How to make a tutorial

Hi there, I'm Laura from Tin Film Collective. And I'm Isabel from Shifex. And today we want to show you how to make a video tutorial.
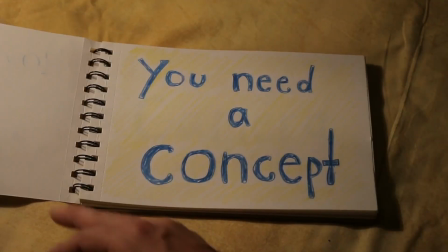First, you need a concept. You need to ask two questions, basically. What do you want to teach and who do you want to teach it to? You should start by telling your audience who you are and what the tutorial is about.
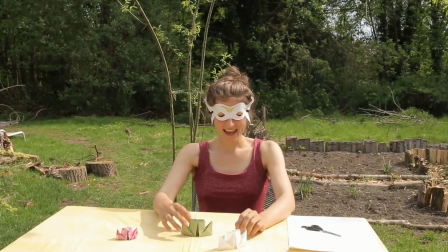31s Hi there, I'm Poppy, the paper fairy. And today I want to show you how to make this fabulous steamship from paper.
You can tell the audience what the practical value of the tutorial is.
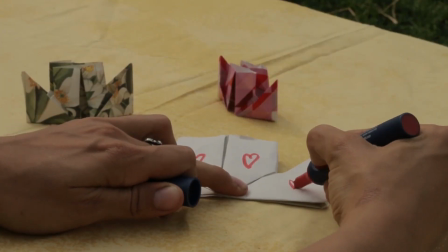48s You can use your steamship, for example, to send it as a love letter.
Your audience needs to know what materials they will be using.
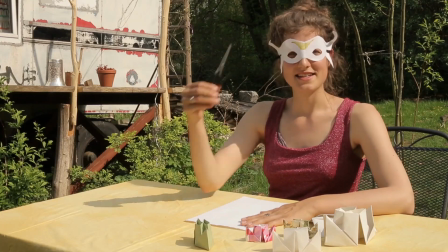59s To make your steamship, you need scissors and paper.
Now you want to show the detailed step-by-step instructions of how to do what you want to show in the tutorial.
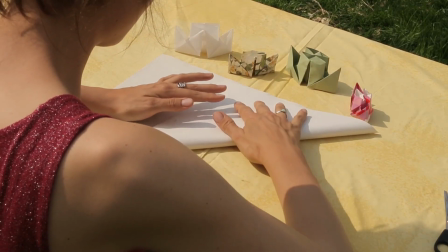72s At first we need our sheet of paper to be square so that all the edges have the same length.
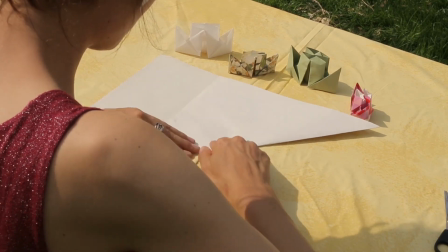80s We do that by folding one corner to the longer edge.
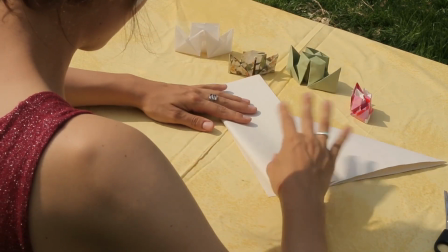88s And then we just cut off the rest of the paper.
It's important that you follow the logical sequence so that the people watching the tutorial can do it with you. If there's some steps that are repeated several times, you can edit these out.
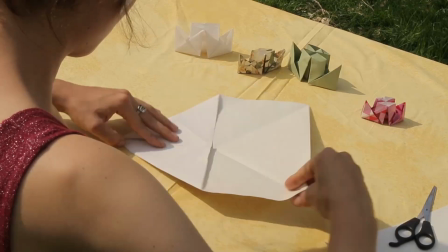106s
Just mention that this you have to repeat for the other parts, or you could also use a fast forward of the image. And once you've gone through the instructions, it's always nice to show the final result and maybe how it's used.
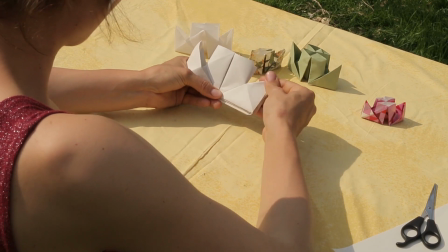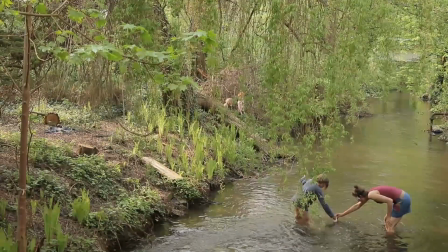126s If you have questions or feedback for Poppy the Paper Fairy, then I'd be happy if you leave your comment. Thank you for watching and goodbye!
Okay, as you can see, video is a combination of image and sound. When shooting, you need to choose your frame. There are different frames. Mainly, we go to close-up to long shots. There's more details, but we're just going to talk about three.
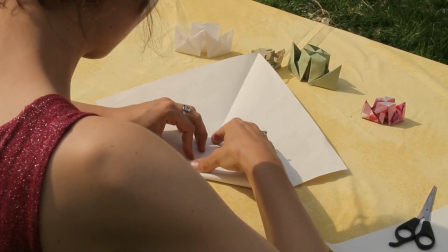160s
Close-up is when you want to focus on the details. Medium long shot is a personal shot, but that gives a little bit more information about the surroundings.
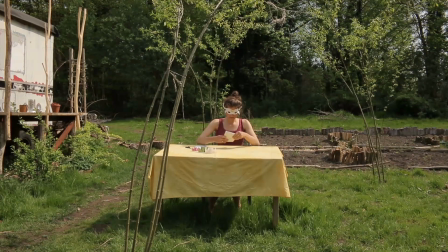171s
The long shot gives you the complete surrounding, the idea of the environment that you're in. It's also important to think about the background for your video.
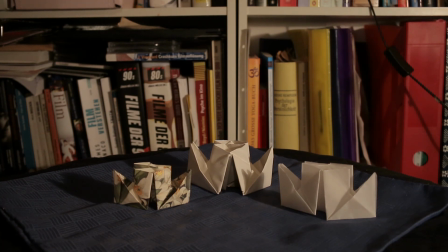184s
Backgrounds can be noisy if there's a lot of elements around it, and they'll distract you from the focus of your tutorial.
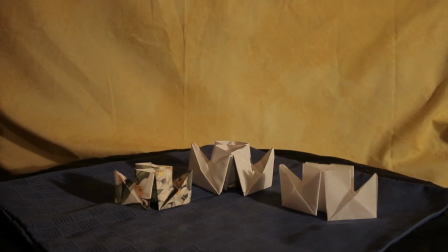194s
Or you can use a simple background that will take away distractions and provide a nice frame. Very important to have good pictures in your tutorial is the lighting. Normally, we would prefer to use natural lighting because it gives a natural feeling.
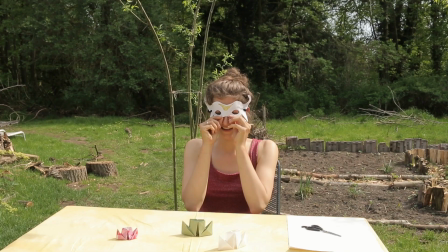214s
However, if you are recording outdoors in natural light, you might have light changing as long as the hours are going. The advantage of natural light is that you don't have to have extra equipment like the lamps and the supports and electricity, so you just work with what you have. When it's too dark to use natural lighting, or if you want to control the lighting situation in a more specific way, you use artificial light. We need at least two sources of light because this helps us get rid of the hard shadows.